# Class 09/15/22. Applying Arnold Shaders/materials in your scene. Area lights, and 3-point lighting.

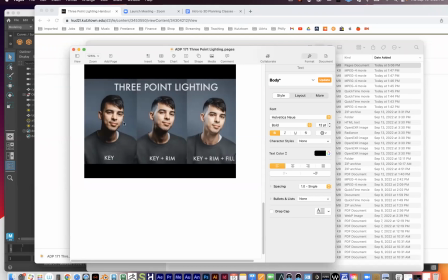(37:02)
So again, that first light that you create, spend a lot of time setting that up and getting it just right. And then if you feel like the lighting in your scene just needs a little more juice, you can add two more lights in your scene to help give it a little more three-dimensionality to it.
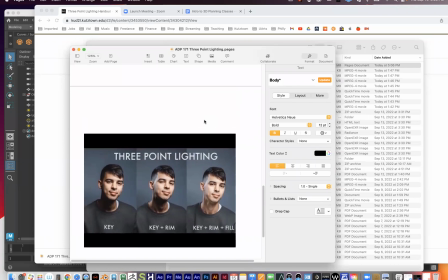(37:21)
And these are just, they're kind of helpers in this situation here.
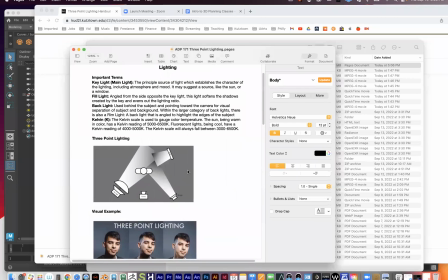(37:26)
So a typical three-point lighting scheme, if we're looking at the subject from overhead, so imagine this is a person right here, and this is the camera right here, and the person is facing towards the camera. The key light is the main light. You can think of it as the main light, and it's doing most of the work, which you're seeing right there.
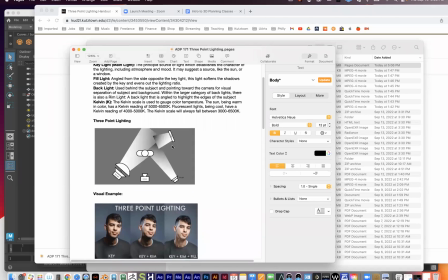(37:47)
And then you have what's called the rim light, which is coming behind the character.
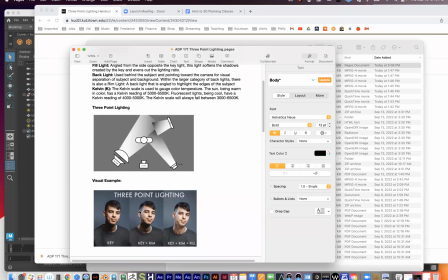(37:53)
And again, it's kind of just, it's doing something really subtle where it's just creating these little highlights along the side. And then you're creating this fill light, which is just kind of helping fill in a little bit of extra area right here.
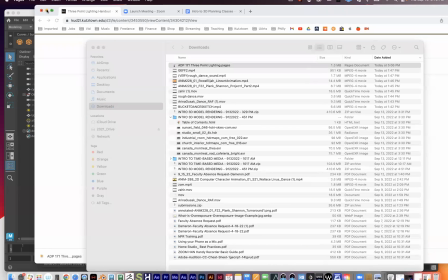(38:06)
So let me demonstrate this real quick.
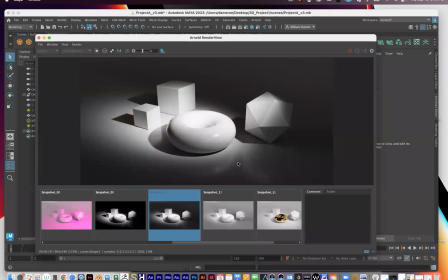(38:10)
And again, like looking at these renders right here, like for instance, this render right here, I don't know if this needs three-point lighting. You know, like sometimes if you're looking at like a Rembrandt or something like that, there's light pouring in from one window and that's it, right?
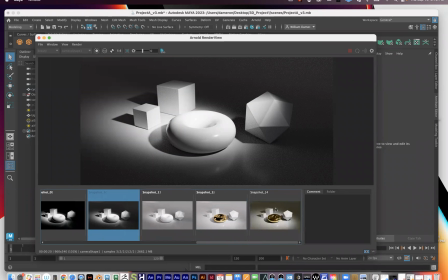(38:25)
So again, I don't want to oversell a three-point lighting is better than this other form of lighting right here.
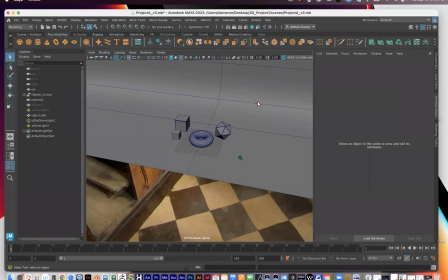(38:32)
But if you want to do three-point lighting, so this is our main light right here.
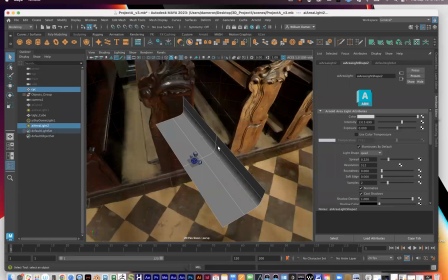(38:38)
Oops.
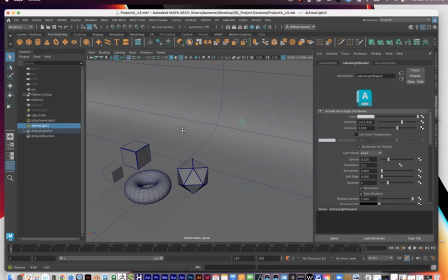(38:42)
Press focus on that. So we have our main light right here.
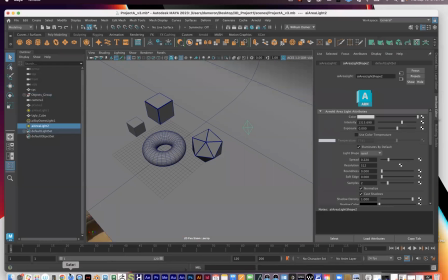(38:47)
And then if you look at the graph that I have pulled up here,
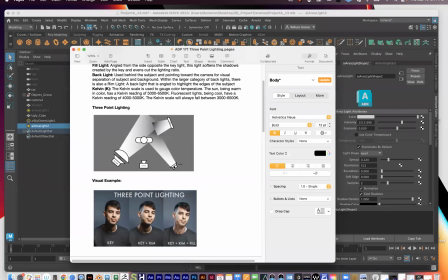(38:56)
the next light you might want to do is the fill light. And you can see it's a much less powerful light. And if the key light is set at this angle, it might be just kind of filling in the shadow that a little bit there.
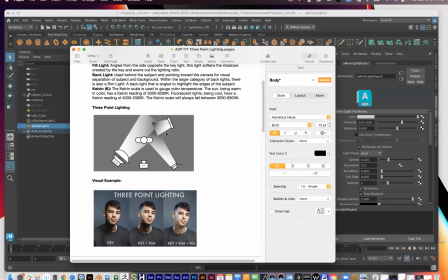(39:09)
And you can take this graph and you can flip it. So the key light can be on the right side or the left side. And it's just, you have to change the lights correspondingly. So if the key light's on the left and the fill's on the, then the fill's on the right.
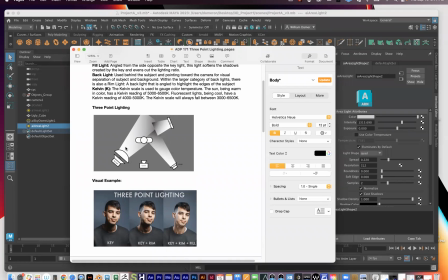(39:25)
If the key light's on the right, then the fill's on the left. That's all there really is to it.
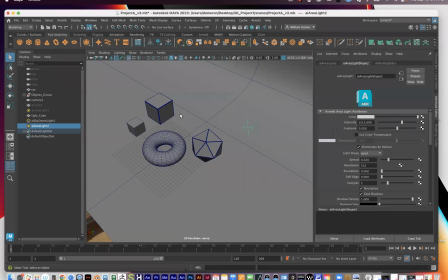(39:29)
And you're just triangulating your scene a little bit here. So for the I've got my key light right here.
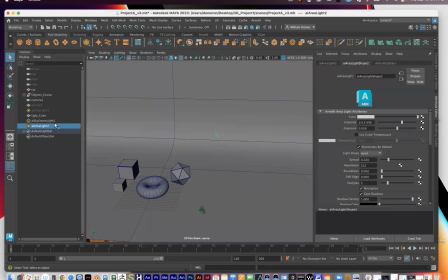(39:38)
And if I want to make a fill light, I could either go up to Arnold
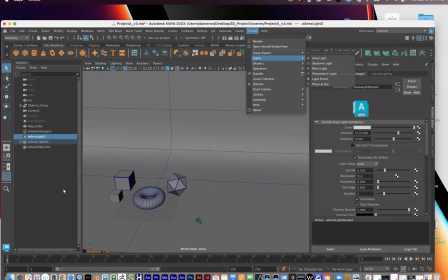(39:44)
lights and make another area light right here. Or I can just, let me rename this as my key light. And I can duplicate it right here just by pressing Command and D on my key light.
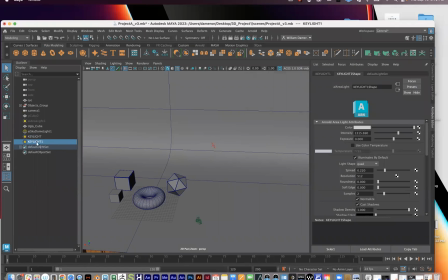(40:00)
And you can see it makes a duplicate right there in my outliner. I can call this fill. And with the fill selected, I can just move it over.
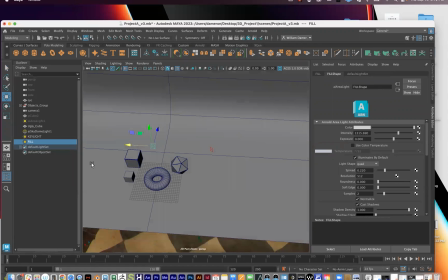(40:13)
And this is where the orthographic view can be really helpful too. So I can press this button right here so I can look at this from the top.
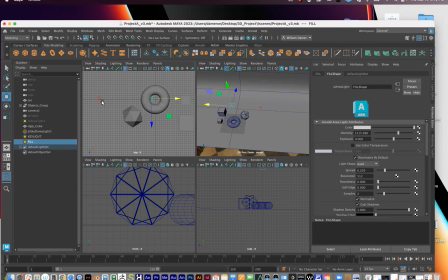(40:21)
So remember, the key light right here is pointing right there. And so for the fill, the point of the fill right here is to help fill in some of these shadows a little bit more. So with the fill, I'll just kind of rotate it around a little bit.
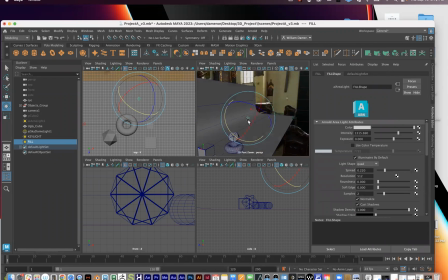(40:39)
I probably should have made a new light for this. It's a little bit much. I might bring it a little closer to the scene. Again, the main goal of this thing is to fill in the shadows.
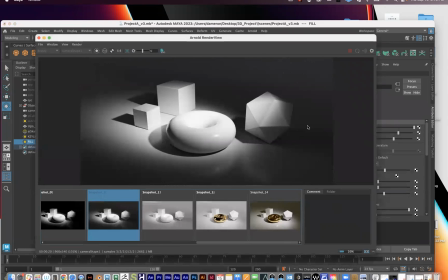(40:57)
And it can be helpful to kind of just set up your render in real time as you're doing this.